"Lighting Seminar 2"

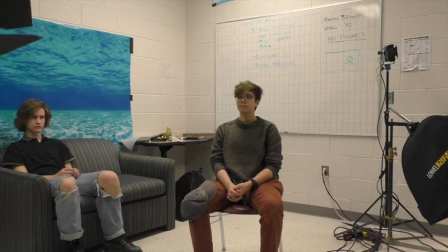[4:13]
And we want to make her look really intelligent and sharp and very capable.
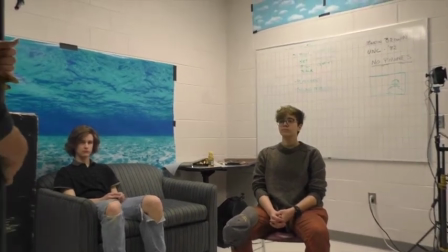[4:20]
And we would worry about that background later. Right now we have a small room in which to work.
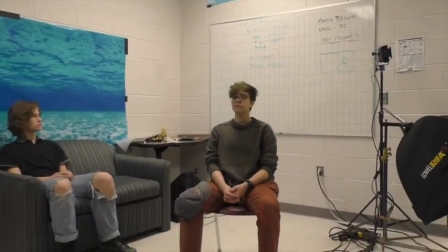[4:27]
But if I was working with some university professor, maybe we'd be in their lab.
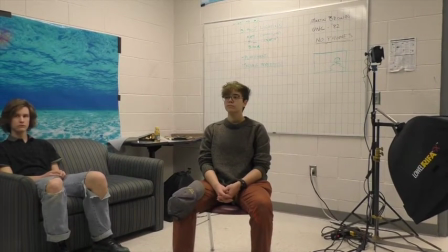[4:33]
Or maybe if they were a famous author, we might be in the library at their university, okay? And I walk into a space, and usually this space is prescribed to me.
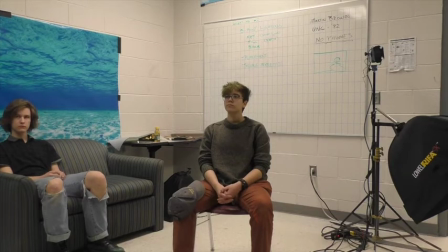[4:48]
Maybe I get some voice in that, but oftentimes the producer, the director will say, we're shooting it here, okay? Awesome. This is what I'm confronted with. So now I need to figure out how to make a compelling visual that people want to look at and
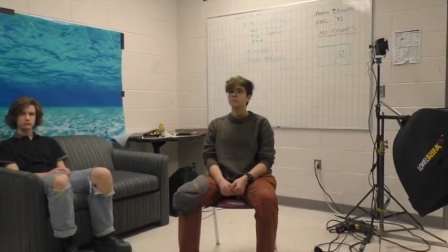[5:06]
at the same time work with all of the fixed parameters that surround me.
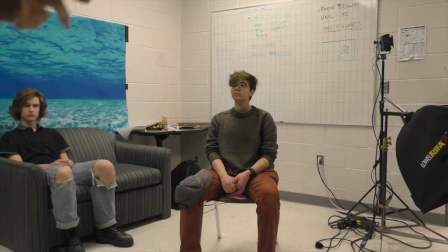[5:11]
Where's the light coming in? What's going on? Etc., etc. So we're going to start with one thing, and we're going to do this.
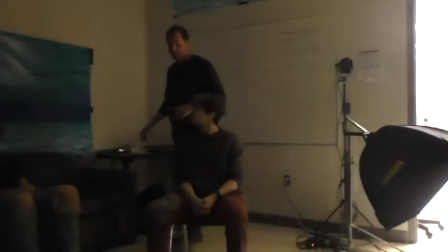[5:18]
We're going to turn these off. Okay? I know it's dark. You can just stay focused on her for a second.
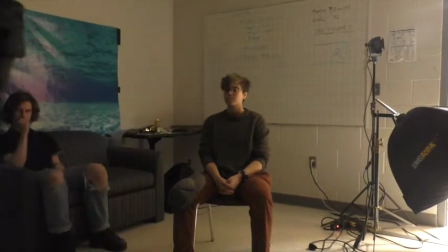[5:24]
So we need some light on Kyler, the scientist, to make it look fascinating.
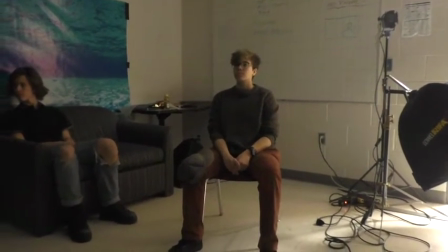[5:28]
And because overhead fluorescent lights, I can't control them, right?
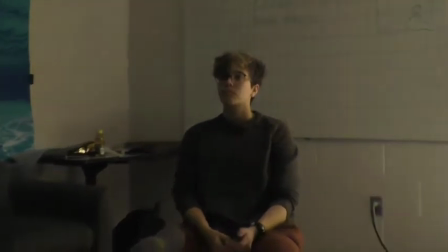[5:33]
I want to do something more. So typically, I'll walk into a space and figure out, what am I stuck with?
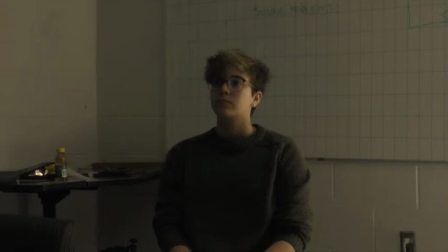[5:40]
Okay, and how can I figure out that frame and make it look interesting? If y'all look at Kyler's face, you can see from this window out here, there's this nice, big, soft wrapping source coming around her, right?
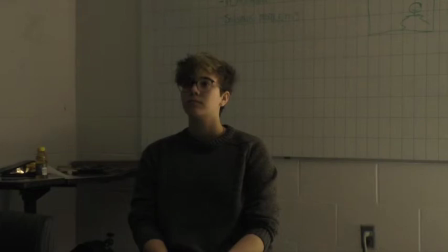[5:54]
And it's attractive. It actually separates her a little bit from the background. The background's darker than her, right? I want light to focus us on her, okay?
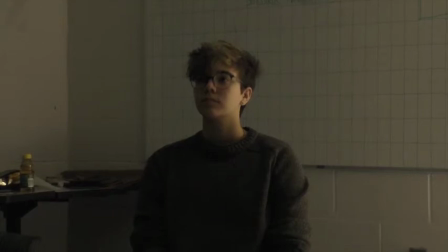[6:06]
And so that could be a window, right? Light coming in through a window. But in this situation, it's just another room, right? And it's wrapping around, and it's an indirect soft source. Soft sources tend to look pretty good on people, just in general.
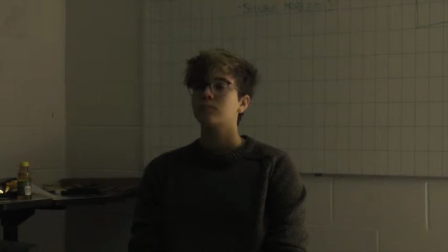[6:23]
It's an attractive way. So I go, okay, put that in my back pocket.
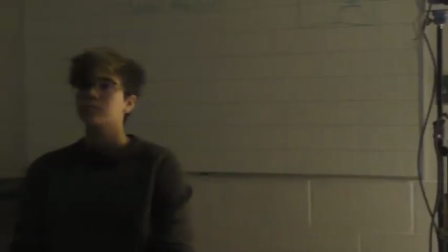[6:29]
That's my fixed source. In here, I was able to turn everything else off, and I can control this space.
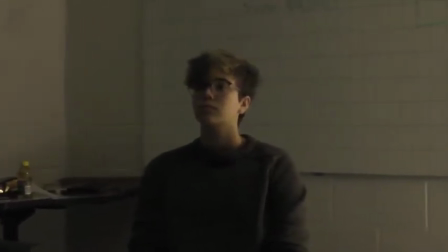[6:37]
Okay. So I go, okay, well, awesome. I'm just going to cheat and look in your frame. Okay, so Kyler, why don't you slide that way about, and come towards me about, great.
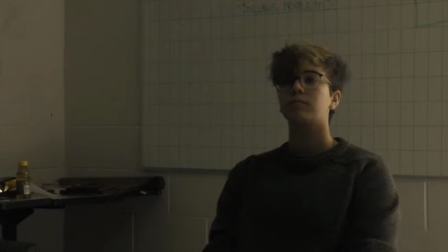[6:48]
Y'all can't see it, but I just pushed her off to the edge of the frame, sort of similar to this my very bad stick figures. I'm no artist, at least with drawing.
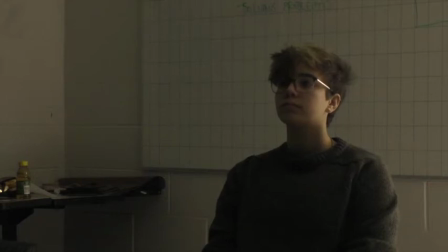[7:00]
But that kind of is what the frame looks like. We're going to start with a hard light as our key. This is not where we'll end up, but we're going to play with some things as we go because we've got plenty of time to talk about this.
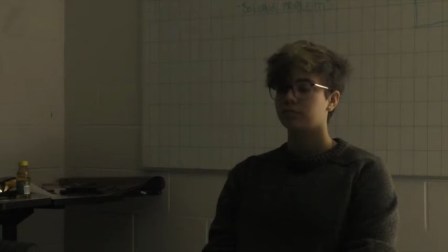[7:14]
This is going to be bright, so you can do it that way or you can just look away. And you're always thinking that you're looking to an interviewer who's sitting here. You're talking to somebody there. So first things first, we'll start with this, and then we will do this,
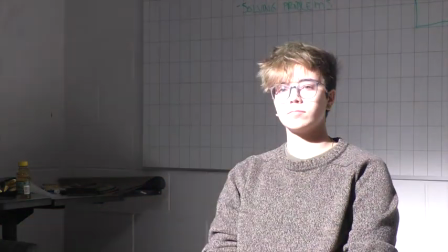[7:27]
put it in full flood, and sorry, that is a lot of light, I know.
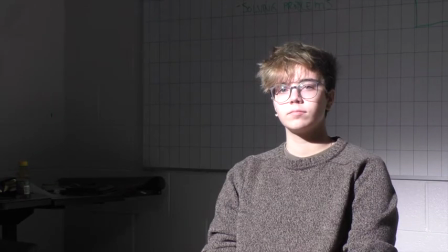[7:33]
But she is now the brightest thing in the room. Would everyone agree with me? Yes. There's no disagreement over that, right? And if we look at that on camera, it's actually, the camera adjusted nicely. It's in auto mode, right? But it's pretty, there's a couple things I look at.
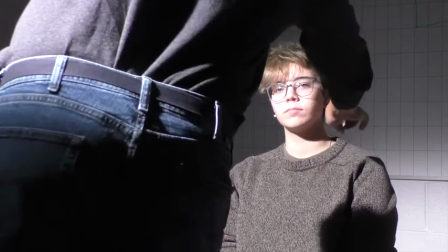[7:51]
It's pretty harsh shadow here, right? Real dramatic and hard shadow.
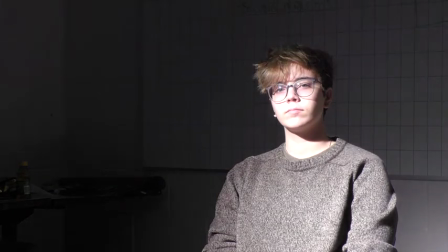[7:57]
But that's not necessarily awful. I can actually make that shadow sharper, right, by focusing this light.
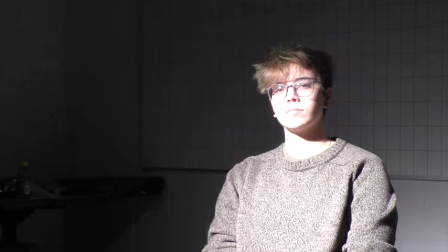[8:04]
This is something we talked about in an earlier class.
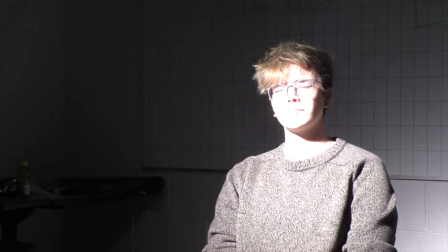[8:06]
And that's even brighter on her, but it also allowed me to take more, instead of looking at her, watch the background for a second.
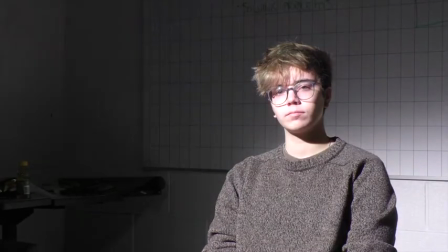[8:14]
See how the background there's more light on the background?
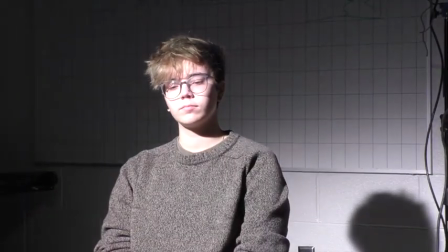[8:18]
So now I'm doing a balancing act between focusing light on her and focusing light on the background.
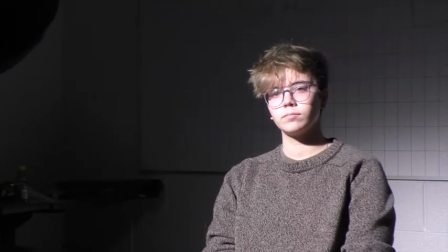[8:25]
So we're going to leave it right there, just in the middle for a second. I want to show you a couple other things we can do.
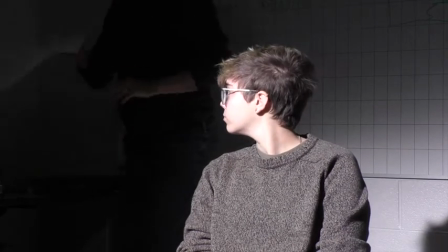[8:31]
We're going to use a little diffusion. This is a way to make a hard light softer, okay?
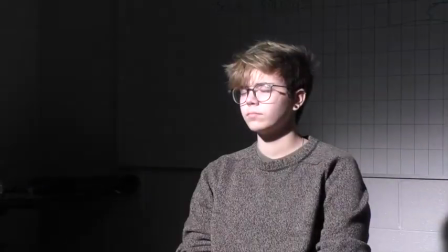[8:39]
And if you think about it,
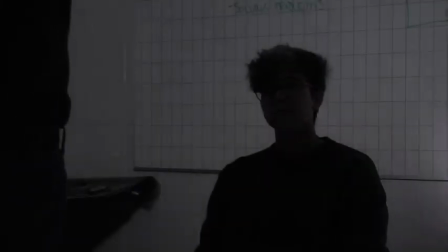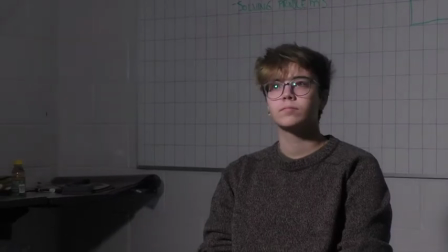[8:47]
looks about like a piece of a shower curtain or something. Does everyone see what that did to her? Oh, yeah.
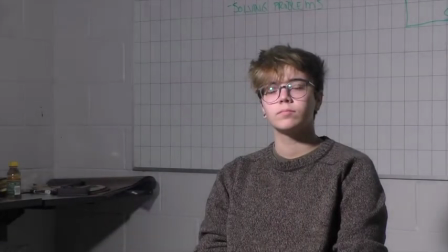[8:52]
Right? So most importantly, look at the shadows.
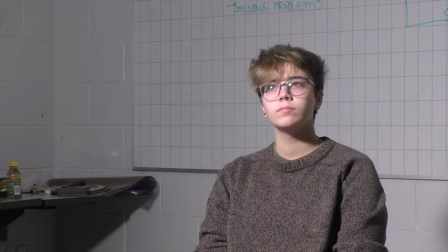[8:55]
That's and how the shadow moves around her face, okay?
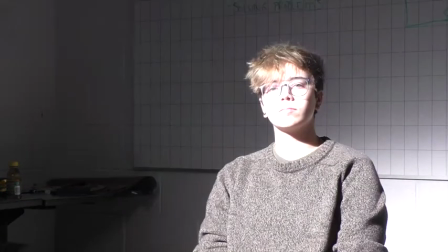[9:01]
So I'm going to take it off. Watch your eyes. So look how dark that shadow is and how sharp the line on her cheek right here.
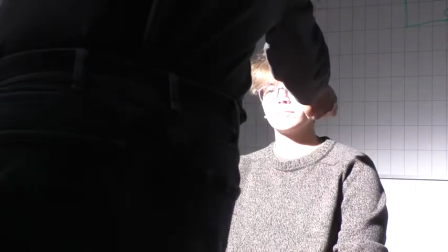[9:10]
Sorry to make you into a model. But right here is a nice sharp line. Whoops.
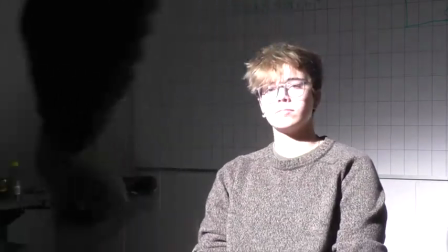[9:15]
And that sharp line is the nature of the shadow, right?
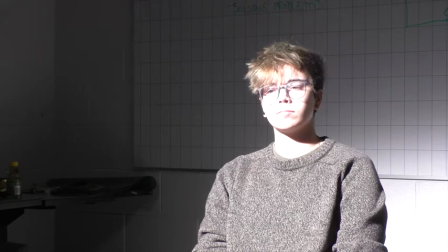[9:20]
It's the shadow has the darkest spot and then there's space around it. So when I put this on here,
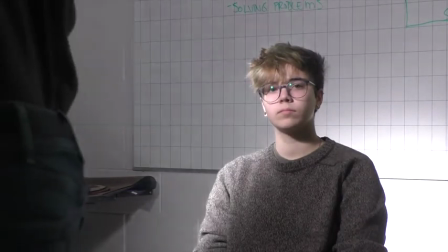[9:30]
you'll notice not only does the shadow get less defined, but sort of the nature of the shadow changes.
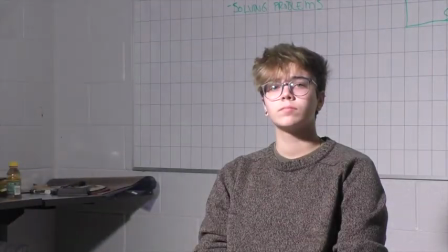[9:37]
It becomes, it's smoother.
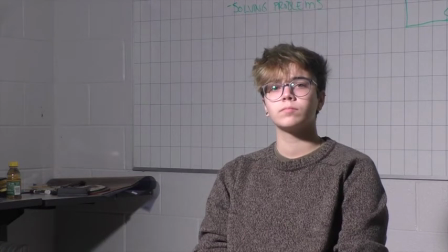[9:41]
The line between brightness and darkness gets smoother, and that we would call that transmission, shadow transmission. So now that's one possible way of playing with this key light.
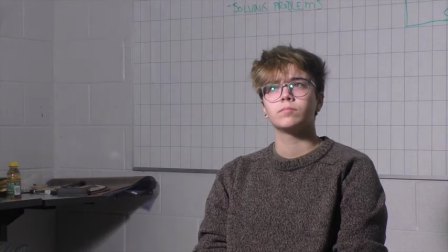[9:54]
Okay, so when I started in the business, this would be about the tools I had. I had one hard tungsten light and I had some gel. Okay, Fortunately, things have gotten better over time. And I'm going to go to a next step right now, but we'll just look at that.
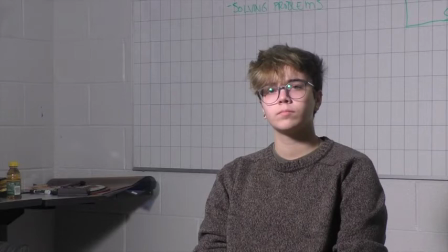[10:12]
Now, there's a couple things that I want to note. Your glasses, do we have a flare in her glasses? We do, right? Zoom in real tight for me.
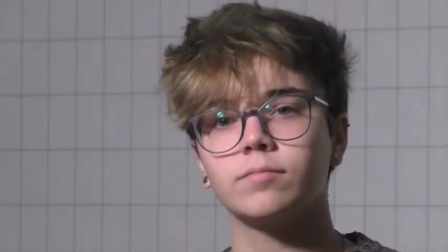[10:21]
So if you're looking right here, so y'all can't see it, but for folks looking at this on the camera, I'm going to switch this off real fast.
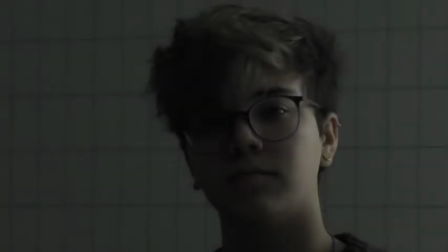[10:29]
Bam, see how the little glow in her glasses goes away and it comes back?
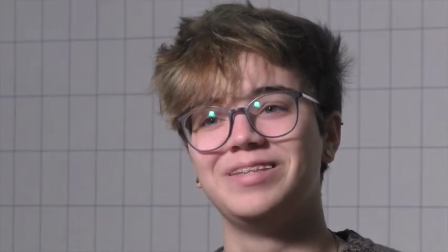[10:34]
This is what would be considered a problem in my business because her glasses have a reflection.
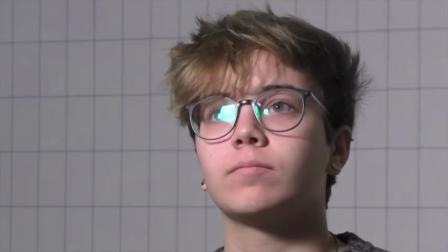[10:41]
That's normal. And there's one of the rules of thumb is angle of incidence, angle of reflection.
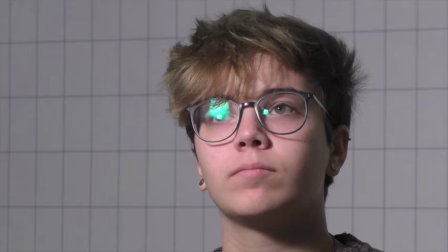[10:47]
In other words, where the light comes in and hits something and bounces back, that angle in is equal to the angle out of how the light hits.
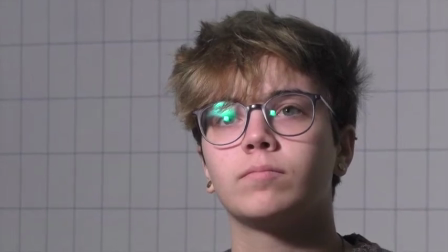[10:55]
So if I want to try and get rid of this, and I can see it really well from here, but
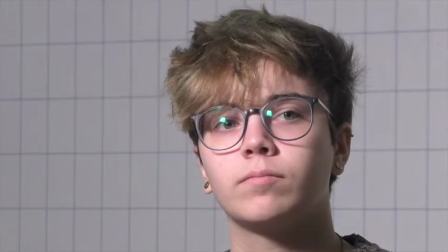[11:00]
if you lean in to right here, can you see in her glasses just like a greenish glow?
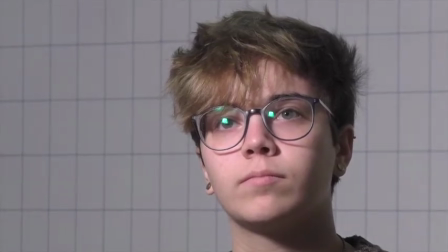[11:06]
You see what I'm talking about? Yeah. So, and that would be distracting to the viewer. They'd be going, why is there that little green glow?
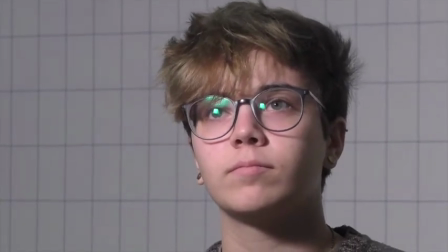[11:12]
What's going on in her glasses? That's crazy talk. And because when you talk and move your head and gesture like any normal person would as they talk,
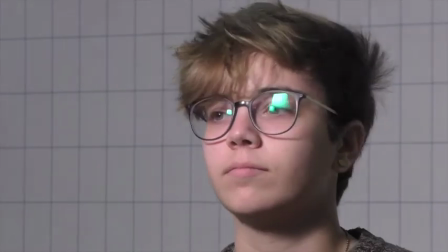[11:19]
that's going to bounce around and your eyes are going to go with that, right? So I might cheat by bringing that up a little higher.
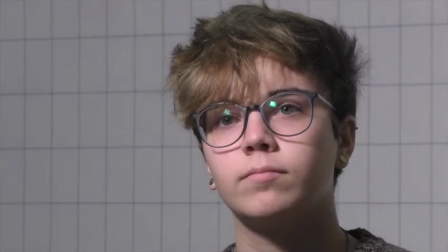[11:28]
Did that solve it? Made it better. If you drop your chin a little bit, yeah, it goes away completely.
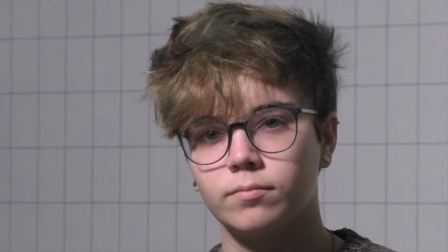[11:33]
Okay, so
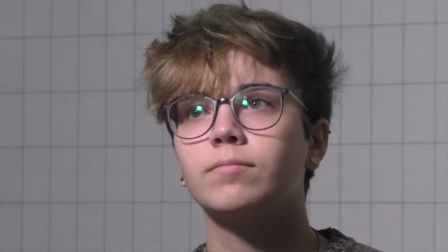[11:37]
I wear glasses too. I just happen to have contacts in.
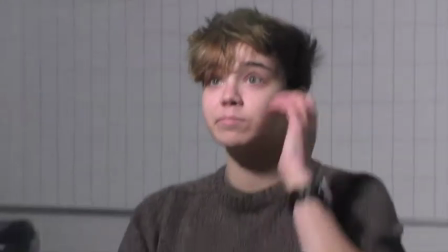[11:40]
So yeah, if you can live without your glasses, you have no idea how many times I've walked up to someone and said, "Hey, can you live without your glasses?
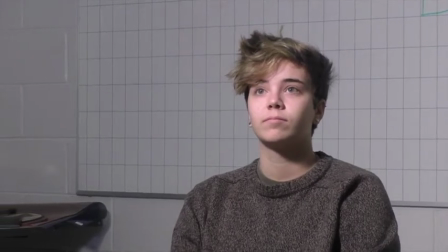[11:49]
Because I can't fix this." And they go, "No one will recognize me." That's one response.
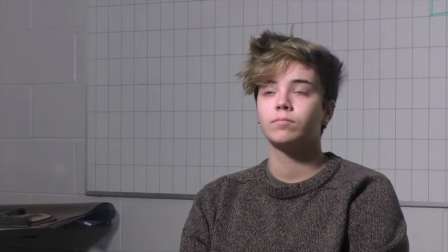[11:54]
Somebody may say, "No one will recognize me without my glasses." Other people will go, "I'll look like an idiot, like I can't see. I can only see 4 feet in front of me, so talking to you will be too difficult." Other people were like, "Sure, no problem, I just read with these." And off they go. So there are multiple ways to solve the problem. So I know you're laughing, but trust me, this is a big deal in my world.
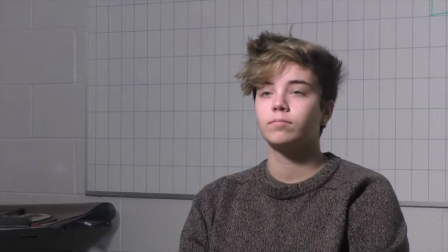[12:15]
And so try and solve problems in different ways sometimes. But this is good. I needed a problem to solve.